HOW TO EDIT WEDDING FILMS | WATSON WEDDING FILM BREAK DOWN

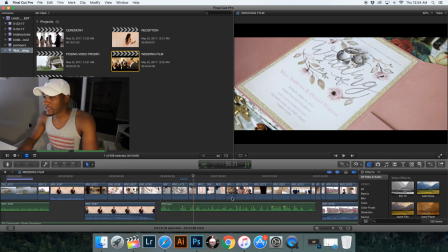[8:17]
Groom, more of the invitations and rings.
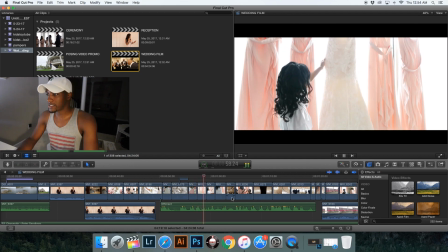[8:24]
We go to the dresses, kind of foreshadowing here.
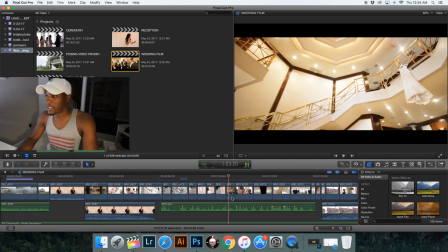[8:30]
Mrs. Watson, I thought that was a cool shot. And this shot right here is actually a shot that Tiffany, my wife, and I decided to grab. We wanted to hang the dress up somewhere.
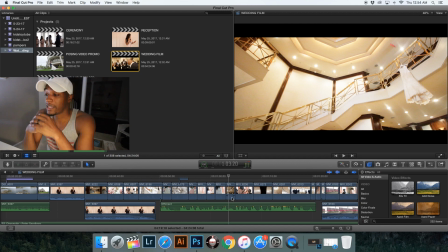[8:46]
We actually hung it up in the room, and then we said, well, that was okay. Let's try to get a better shot. We had some time, so we went ahead and did that, and I think it came out pretty good. And basically with that shot, I'm actually on a what was I doing there?
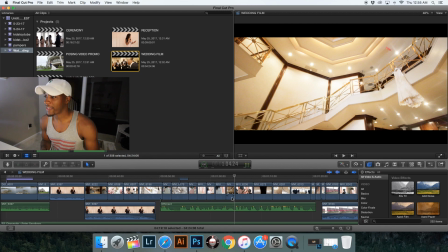[9:03]
I don't know if I was on a slider. I think I was just on a tripod. I just panned, got really low. Raise the angle up to kind of catch that dress in there, and then just kind of pan to the right. I did a couple of different shots, and I just picked what I liked
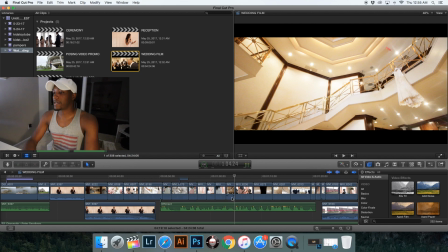[9:23]
from what I had, and I thought that one looked pretty good, looked pretty cool.
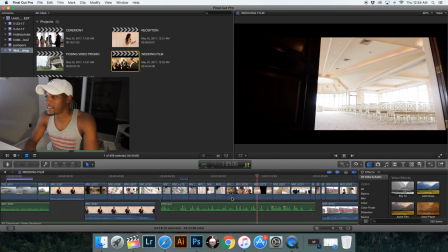[9:30]
Let me go into just preparation stuff, shots of where the ceremony will be at.
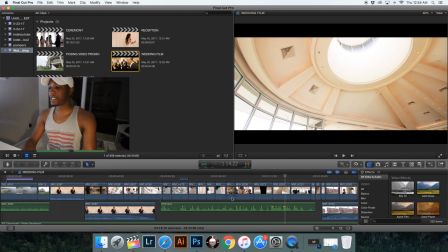[9:37]
An empty room, and I thought that was pretty cool to have the empty room. And here comes my favorite shot right here of the groomsmen.
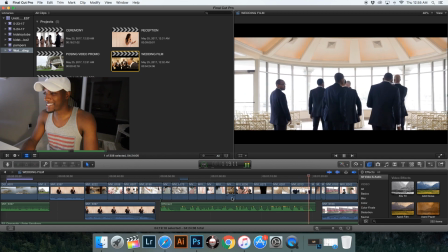[9:48]
Man, I just love that shot.
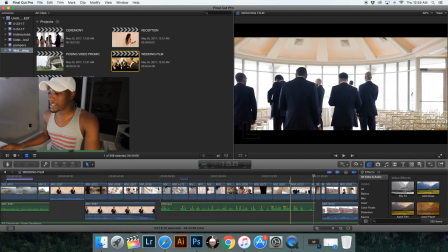[9:49]
Just for some reason, just them walking into that room, and I actually caught that they were actually going to the room for a particular reason.
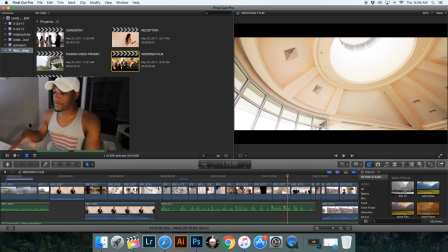[9:58]
I believe whoever was running the venue wanted to show them how they would enter the room and everything. So I just went along with them, and I caught them doing what they were actually doing.
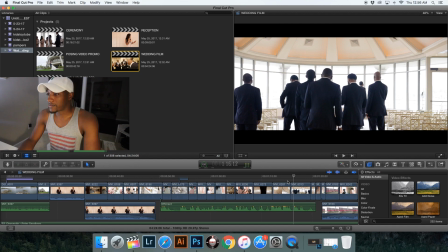[10:12]
They were just like in all of the room and just walking in, and I caught them.
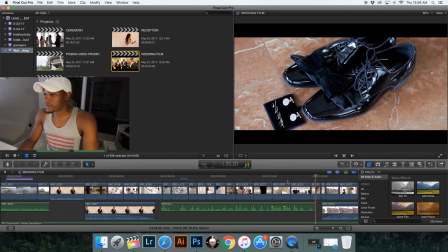[10:18]
I was just right behind them. Thought that was pretty cool. Some more detail shots.
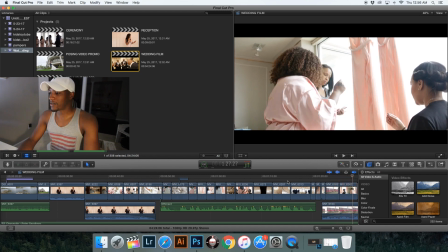[10:26]
And then we kind of add some dialogue of what was going on. There was a lot of music playing, like they played a lot of music in their room, and there was very few dialogue that I could get from the women,
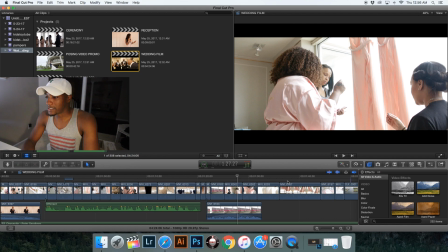[10:43]
but I was able to sneak some in, and it's actually the sound that I took is just
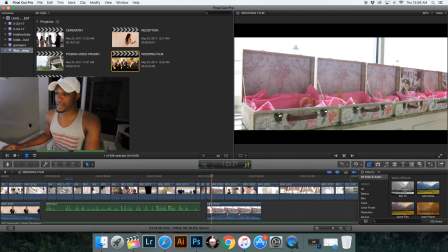[10:52]
what was in the background at the time, and I think it just worked.
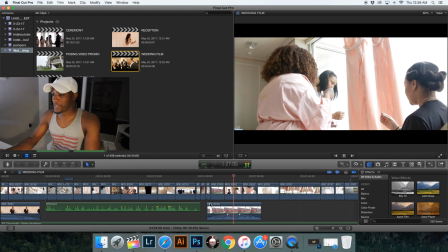[10:57]
It just makes you feel like you're in that environment with them.
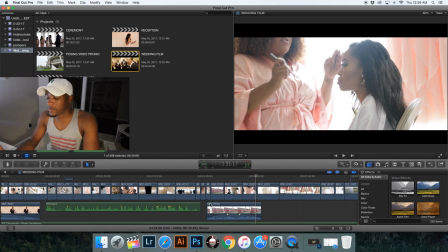[11:01]
It makes you feel like you were there while, you know, things are going on. So I think it like adds a little bit to the film versus it just being silent at that point.
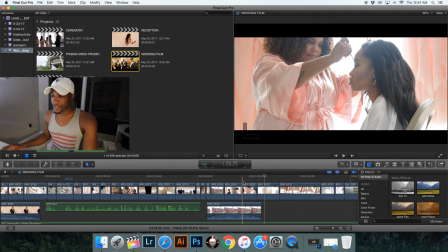[11:15]
So that was the bride herself. Actually, this is actually the first.
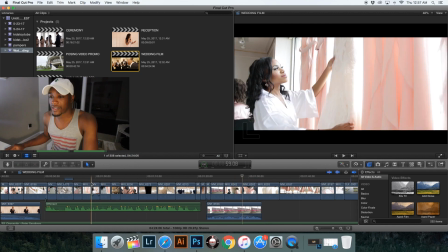[11:20]
Okay, this is the second time I show her face.
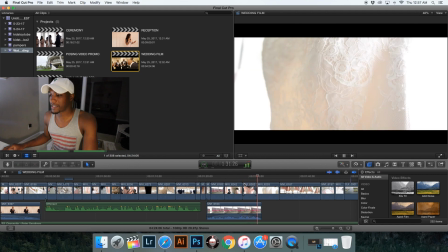[11:26]
And I was kind of particular about how I showed her,
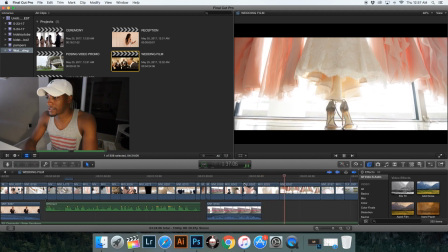[11:29]
but here's a detail shot of the lace, and then another shot of the dresses.
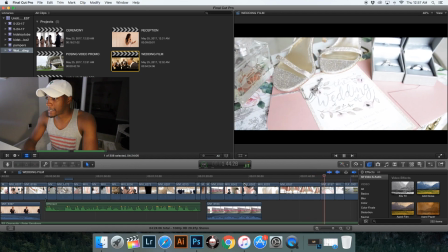[11:36]
Kind of like that shot, but it could have been better. And then we have another detail shot of the rings and stuff.
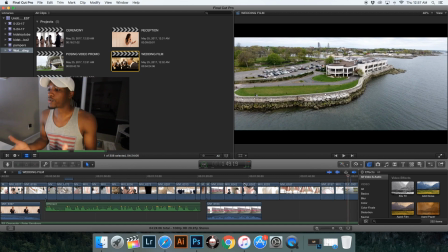[11:45]
And that was the end of the first portion of this film. Like, because that song is very fast, and it's almost like, you know, it's loopy, and it has this like this build up of
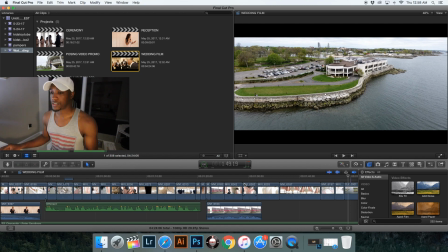[12:01]
emotion, I feel like, and that kind of pushes the story along in the beginning. And at this point, it's kind of like a transition period between the two songs. What I decided to do is come back out and show where we are again, just so you don't forget.
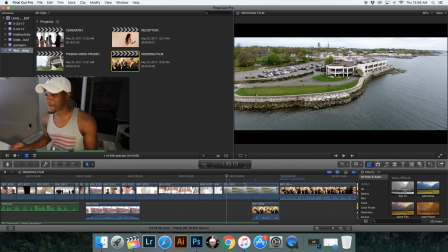[12:16]
And then I put another title here, and this title.
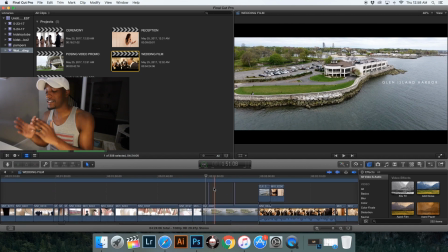[12:22]
So I use a long drone shot to put these titles on. So this title actually tells you the location of where we are, and it also tells you the date.
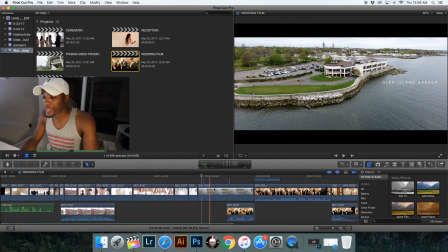[12:34]
And then I go into some more dialogue, and this is kind of giving you a little background of the groom's side and his preparation.
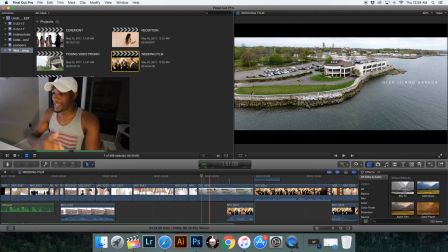[12:48]
So this transition is going into, hey, now the groom is getting ready, and this is what he was doing to get ready. This is what they were saying. This is the toast that they made, and also, so the next few shots are pretty much all the groom.
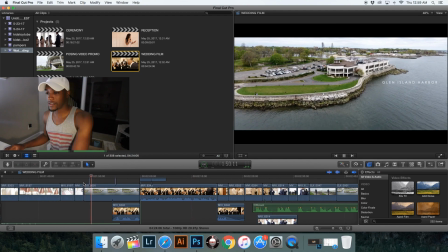[13:06]
So let's go in. And what I was doing here was just.
Congratulations.
Which is what I like to do.
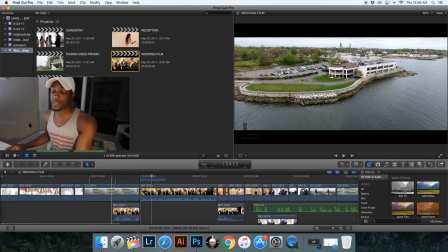[13:21]
I like to have the sound come in, the voiceover come in, and pretty much have something overlaying it. So you don't really know where the voice is coming from.
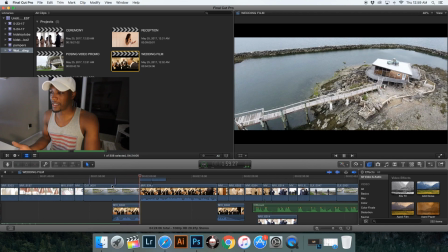[13:36]
But as soon as you're in that space where they are,
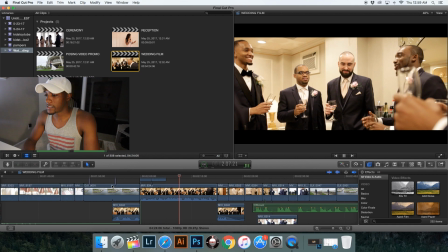[13:43]
you understand what's all going on. So he's giving a toast, and I thought that was a great little toast.
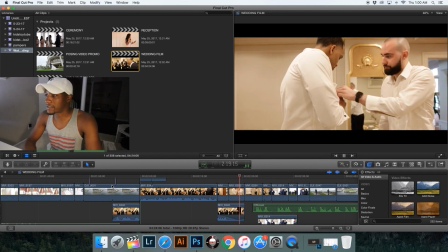[13:55]
So I'm getting shots of the groom, the groomsmen getting ready, people helping him out.
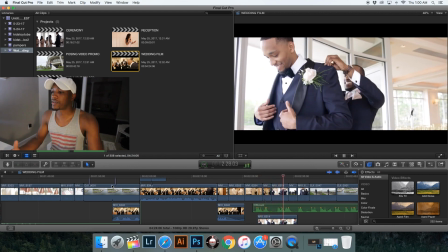[14:05]
Some of this is staged, but you know, it really helps to move the story along.
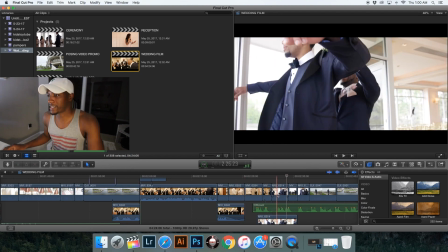[14:10]
You know, I had to have him put his shirt on again, or just have someone help him out,
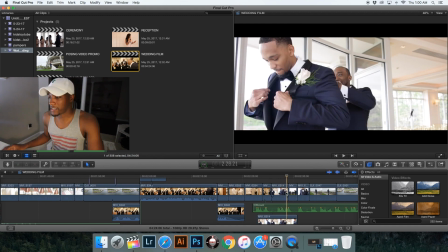[14:15]
and it really adds to it.
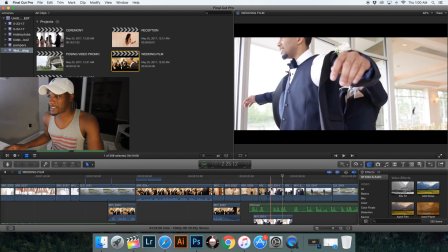[14:20]
I mean, you would like to get this stuff like realistic, but I think I mean, if I didn't tell you, you probably wouldn't know.
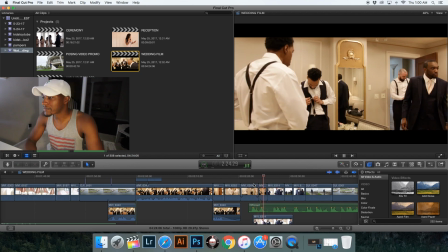[14:28]
But yeah, so got him fixing his cufflinks, got somebody putting on his jacket,
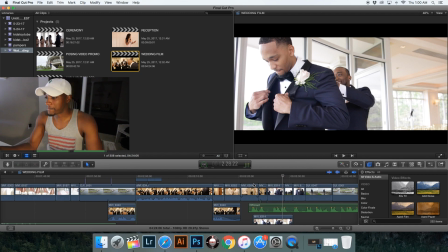[14:34]
and now we have the officiant's voice come back in. And what I was doing here is, as he's getting ready, as he's getting prepped for the wedding, I have the officiant's voice come in,
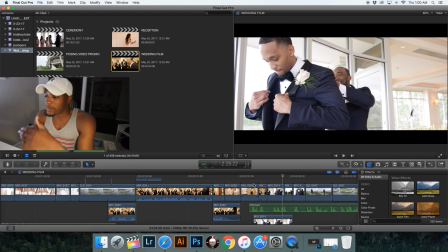[14:49]
and basically these are the vows that they're saying to each other. So it's almost like he is saying his vows and getting ready at the same time. And I thought it worked pretty well. I mean, almost like he's getting ready for this moment to say what he's going to say.
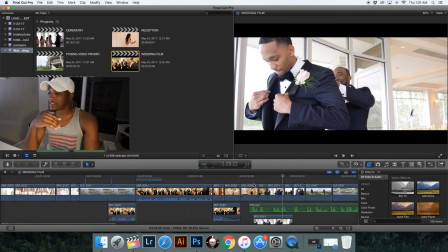[15:08]
And I have this shot of
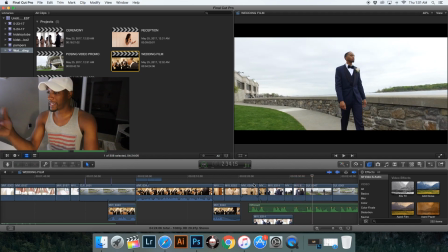[15:14]
him coming up here, which is him walking, just asking to walk. And this is actually after the wedding. This is actually after the ceremony. So I had him do he was outside and they just finished taking pictures, and I decided to get him to walk.
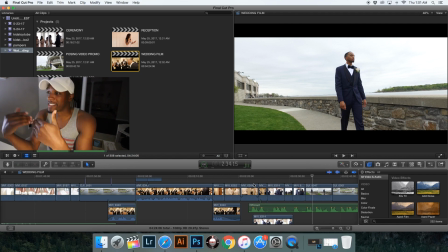[15:31]
And this is something I had in my mind earlier. I just didn't get the time to do it beforehand. So you just got to do it when you have the chance to do it. But I thought this worked because it almost looked like he was contemplating what was going on during the wedding and everything.
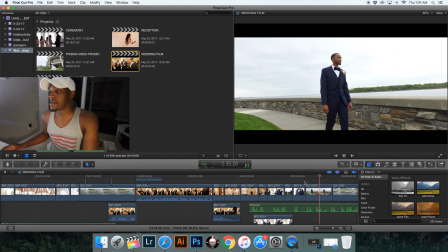[15:49]
And yeah, I think that worked out.
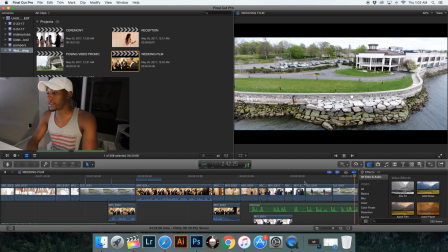[15:54]
So another establishing shot of pretty much where he was when he was walking. And then back to details.
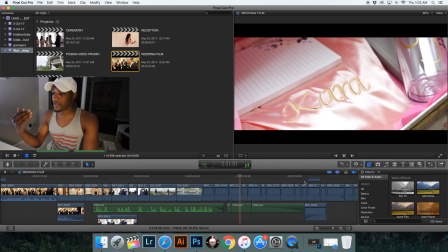[16:02]
Now we're going to go and see the bride side of everything.
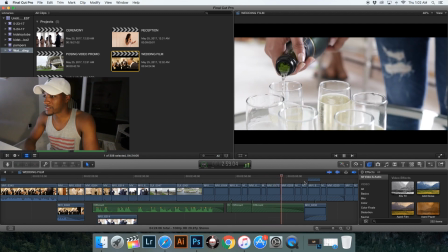[16:10]
So now we have the officiant talking to her, asking her to say her vows. And now we see the bride actually getting ready.
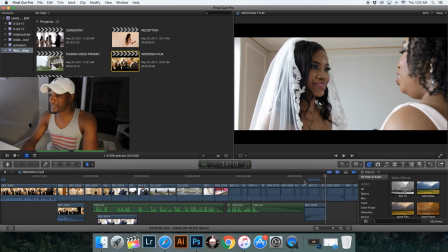[16:20]
And those shots of people helping her get dressed, and her sister, that's actually her sister, helping her button up her dress and talking to her.